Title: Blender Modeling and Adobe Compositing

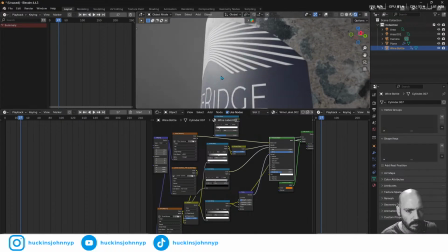63:44 But now pretty much all the white spots are gonna be super shiny,
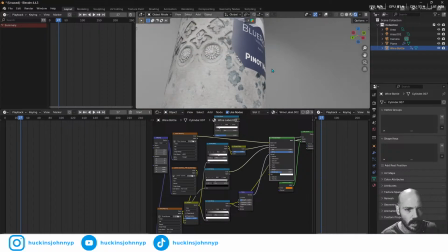63:50 and the rest of it's gonna be just its normal amount of shine, which is pretty decent.
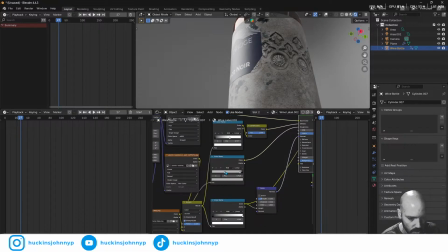63:57 And anytime you want to change, we can delete that one. Anytime you want to change the amount of roughness of everything else, you can kind of just like drag this up,
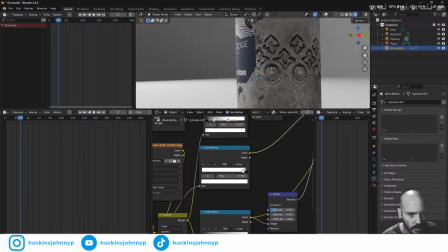64:07 make it really not shiny, and have only the letters kind of really reflect light.
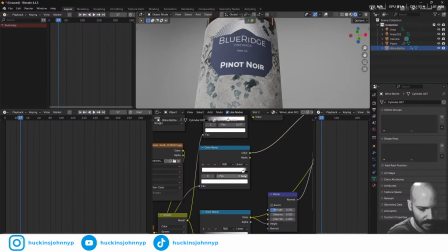64:13 And then finally, so let me Control Z that because I kind of like the way that's at.
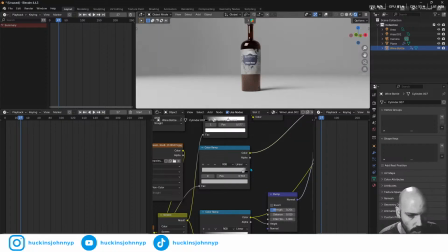64:21 The last thing I wanted to do is show you guys some edge lighting here. So let me switch this back over to our 3D viewport. We got our bottle here in frame.
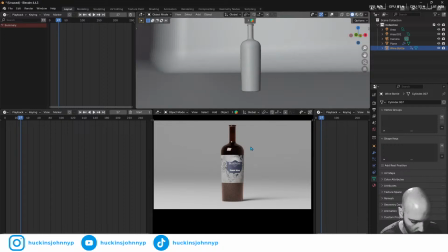64:32 I'm going to just set this back to this mode for myself. And I'm glad to hear it, Snoopy. I super appreciate it, brother. I hope you're doing well.
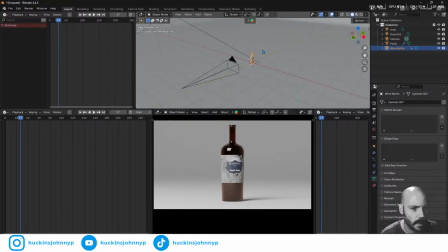64:51 What I'm going to do is turn this back on. We have a light in the back here.
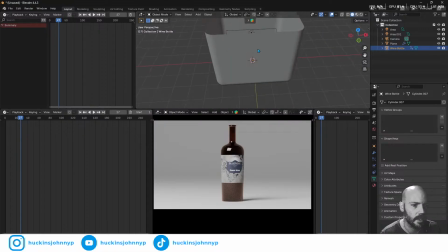64:56 Oh, my bad. We have a light in the back here shining on this wall.
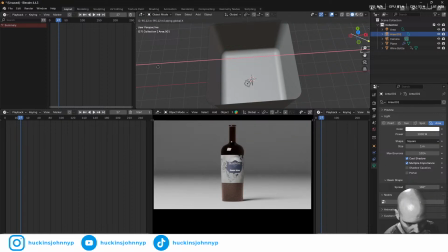65:02 If we move that out of the way, looks a little goofy, so I kind of like that.
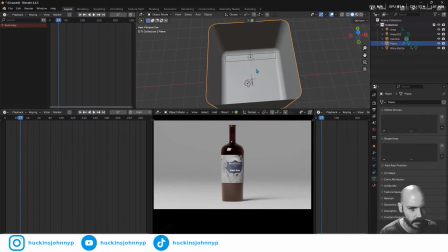65:09 We can also come in here and change this. Give me 2 seconds. We can change the background to be a little bit darker, right?
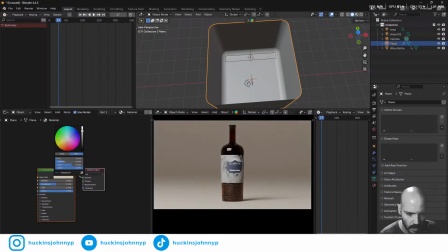65:21 That'll kind of change the mood. We can also add some color into the background, depending. And right now we're doing Blue Ridge Mountain, right? So it would make sense to have more of a blue. And then this, rotate this so that Blue Ridge is centered.
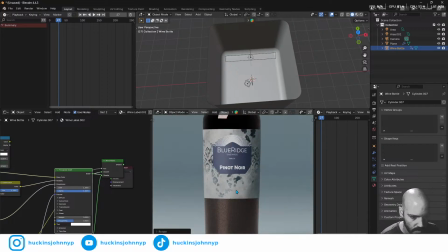65:39 Very nice. Nice, wonderful label.
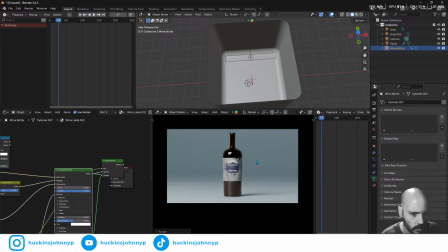65:44 Couldn't have made it without you guys. Absolutely wonderful. But let's get a edge light here.
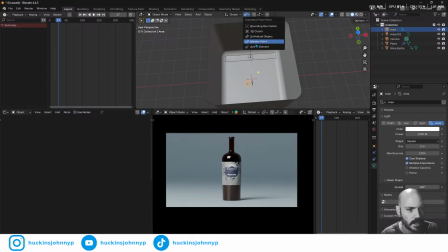65:50 So I'm going to click on this light. We're going to switch this to a 3D cursor. I'm going to go Shift D, rotate Z, and we're going to bring this around to this side.
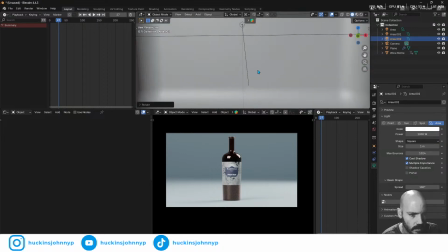66:04 And we're going to zoom in here.
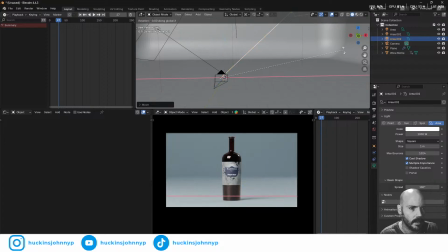66:11 I'm going to go GZZ, send it back, rotate X. And just bring it down a little bit. Rotate ZZ till it's flat. Scale XX.
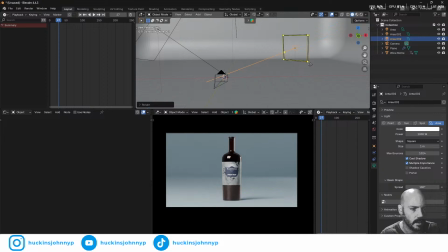66:30 Actually, scale ZZ. Scale YY. There we go. Scale XX. Nice, skinny.
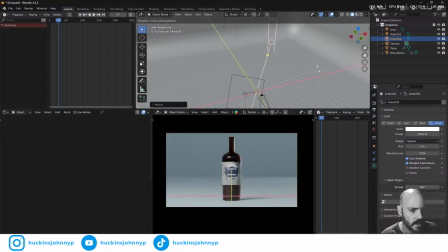66:47 And then we can also rotate, Shift Z, rotate, Shift X,
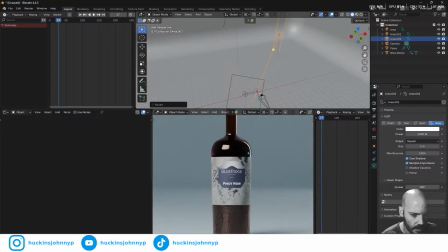66:57 and get this nice rim light going on here. Just really highlights our bottle a lot. And another thing is these lights are fully lit up, right? Like they are just sources of light.
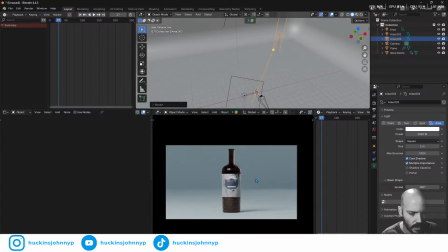67:16 They're pure white. So one way that you can kind of manipulate that a little bit is select it, use nodes in your shader editor. So we'll do that.
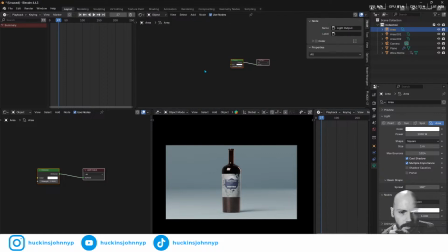67:30 We'll do that here. We'll go shader editor, use nodes, and we have our light selected. And then what I like to do, I have the Node Wrangler add-on already enabled.
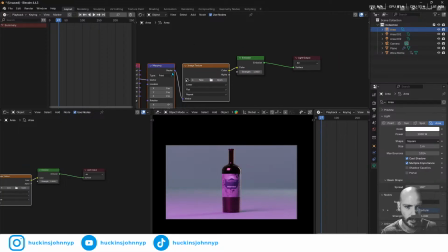67:42 So I just select this and hit Control T, and it just adds a an image here.